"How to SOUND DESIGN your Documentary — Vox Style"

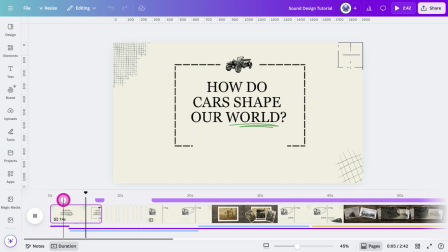It sounds like a simple question, but to answer it, we need to go back, way back,
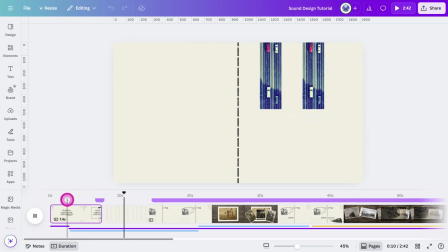before cars, before motorways, before the idea of driving even existed.
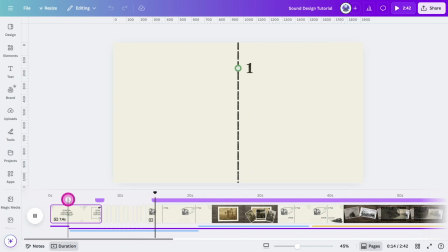It all starts here, with an invention that didn't even move.
Those repeating pauses in the music create ideal sections to make slight edits to draw attention to a particular word or statement.
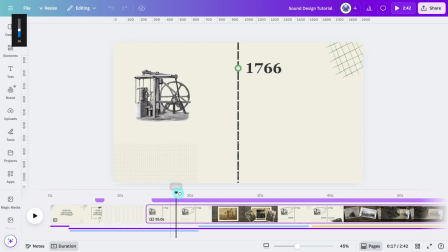We'll cover more of this later. I wanted to include more than one track in this composition,
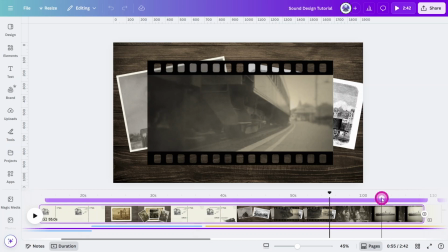so I scanned through the timeline in search for the ideal section to make the transition.
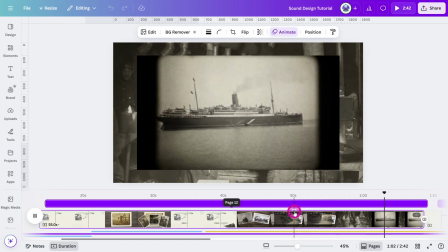Ships crossed oceans on steam, cities filled with smoke. The world was moving faster, but it was also getting dirtier.
So here, we can insert a musical dropout, which not only allows us to add dramatic timing
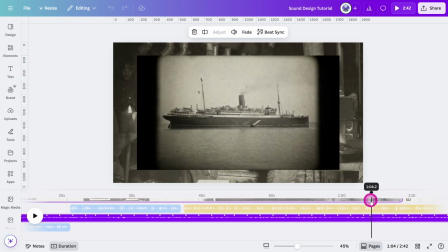in relation to the narration, but it also allows for a seamless transition to new music.
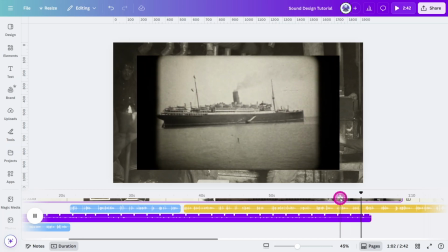Ships crossed oceans on steam, cities filled with smoke. The world was moving faster, but it was also getting dirtier. The world was moving faster, but it was also getting dirty. The world was moving faster, but it was also getting dirtier.
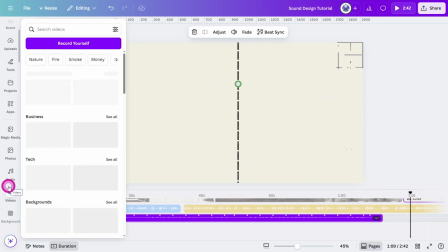Then, in 1885, This can be a good time to change the pacing of your edit with more energetic music, if desired.
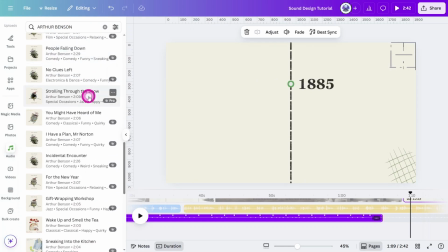For good consistency, I have chosen another track by Arthur Benson called Simple Pleasantries.
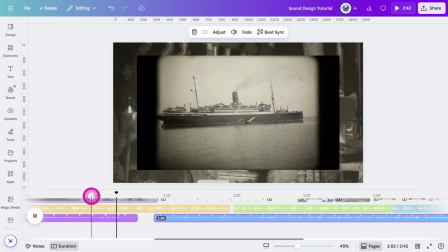Ships crossed oceans on steam, cities filled with smoke. The world was moving faster, but it was also getting dirtier.
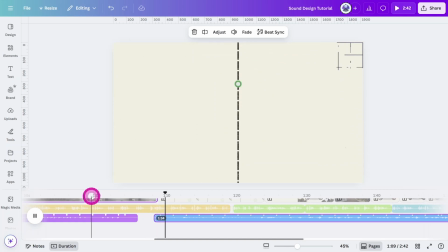Then, in 1885, something changed. Carl Benz introduced the patent motor wagon.
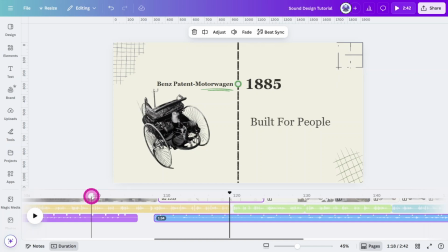It doesn't affect the pacing of the edit dramatically, but I think it adds to the progression of the storytelling.
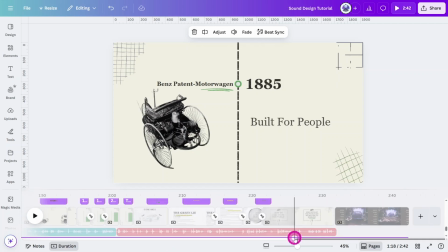Again, scan through the timeline and search for any moments where a minor
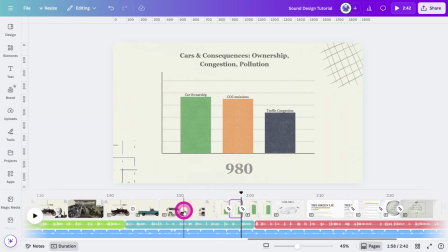edit can give dramatic pause or simply add to the fluidity of the edit.
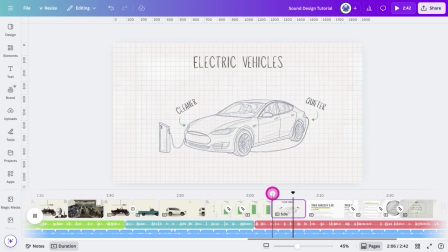Electric vehicles, cleaner, quieter, a solution, or at least that's the idea.
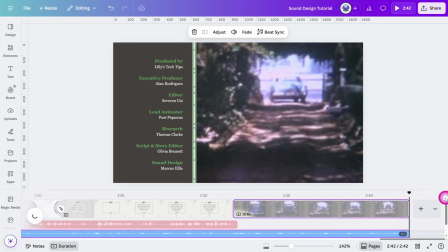But here's the catch.
When you reach the end of the composition, make sure to add a fade out to the final music clip.
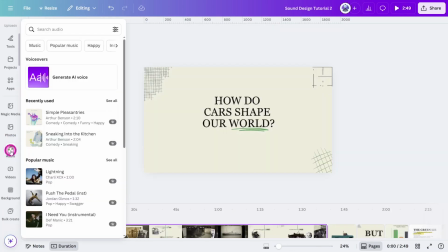Time for some sound design. Open the audio section and filter for sound effects.
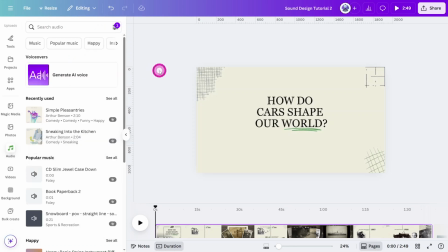The samples we choose for a composition might not always relate directly to the storyline, but sometimes we'll pick something like a 1940s Ford car engine.
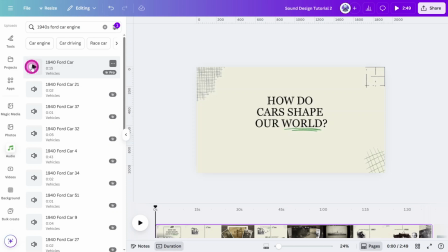It not only aligns perfectly with the appearance of the Model T,
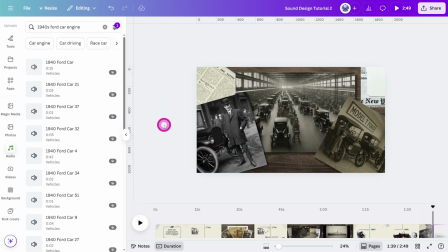but also signals the start of a journey through its ignition sound, subtly suggesting the beginning of a story.
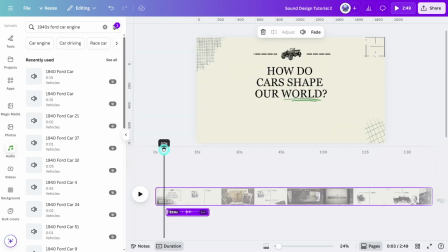Position the sample so it activates at the exact time we set the car to appear, and let's give it a quick preview.
How do cars shape our world? It sounds like a simple question, but to answer it...
Way too loud. Like I said earlier, we need to preserve the clarity of the narration,
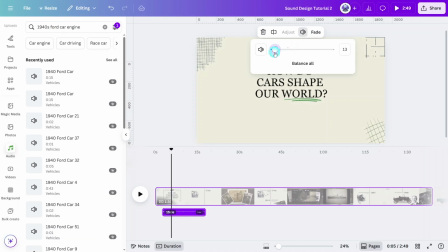so always reduce your sound design elements so they are just about noticeable.
How do cars shape our world? It sounds like a simple question, but to answer it...
It's better to risk someone not hearing the sample rather than not hearing or even detracting from the narration.
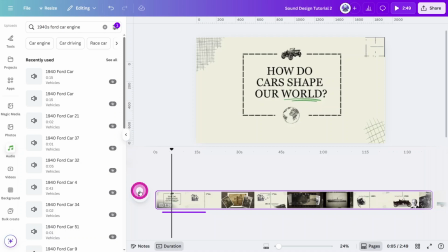So with the basic theory on sound design covered, let's plow through the rest of the composition and feel free to question the use of any samples in the comments section.
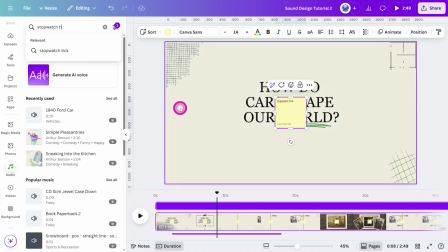For the timeline movement section, search for stopwatch tick.
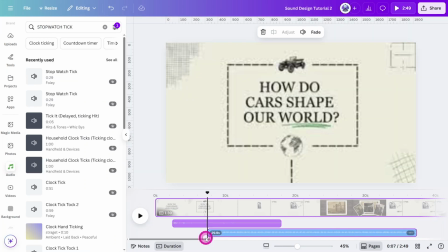Place it at the start of the timeline movement, crop it, and adjust the volume accordingly.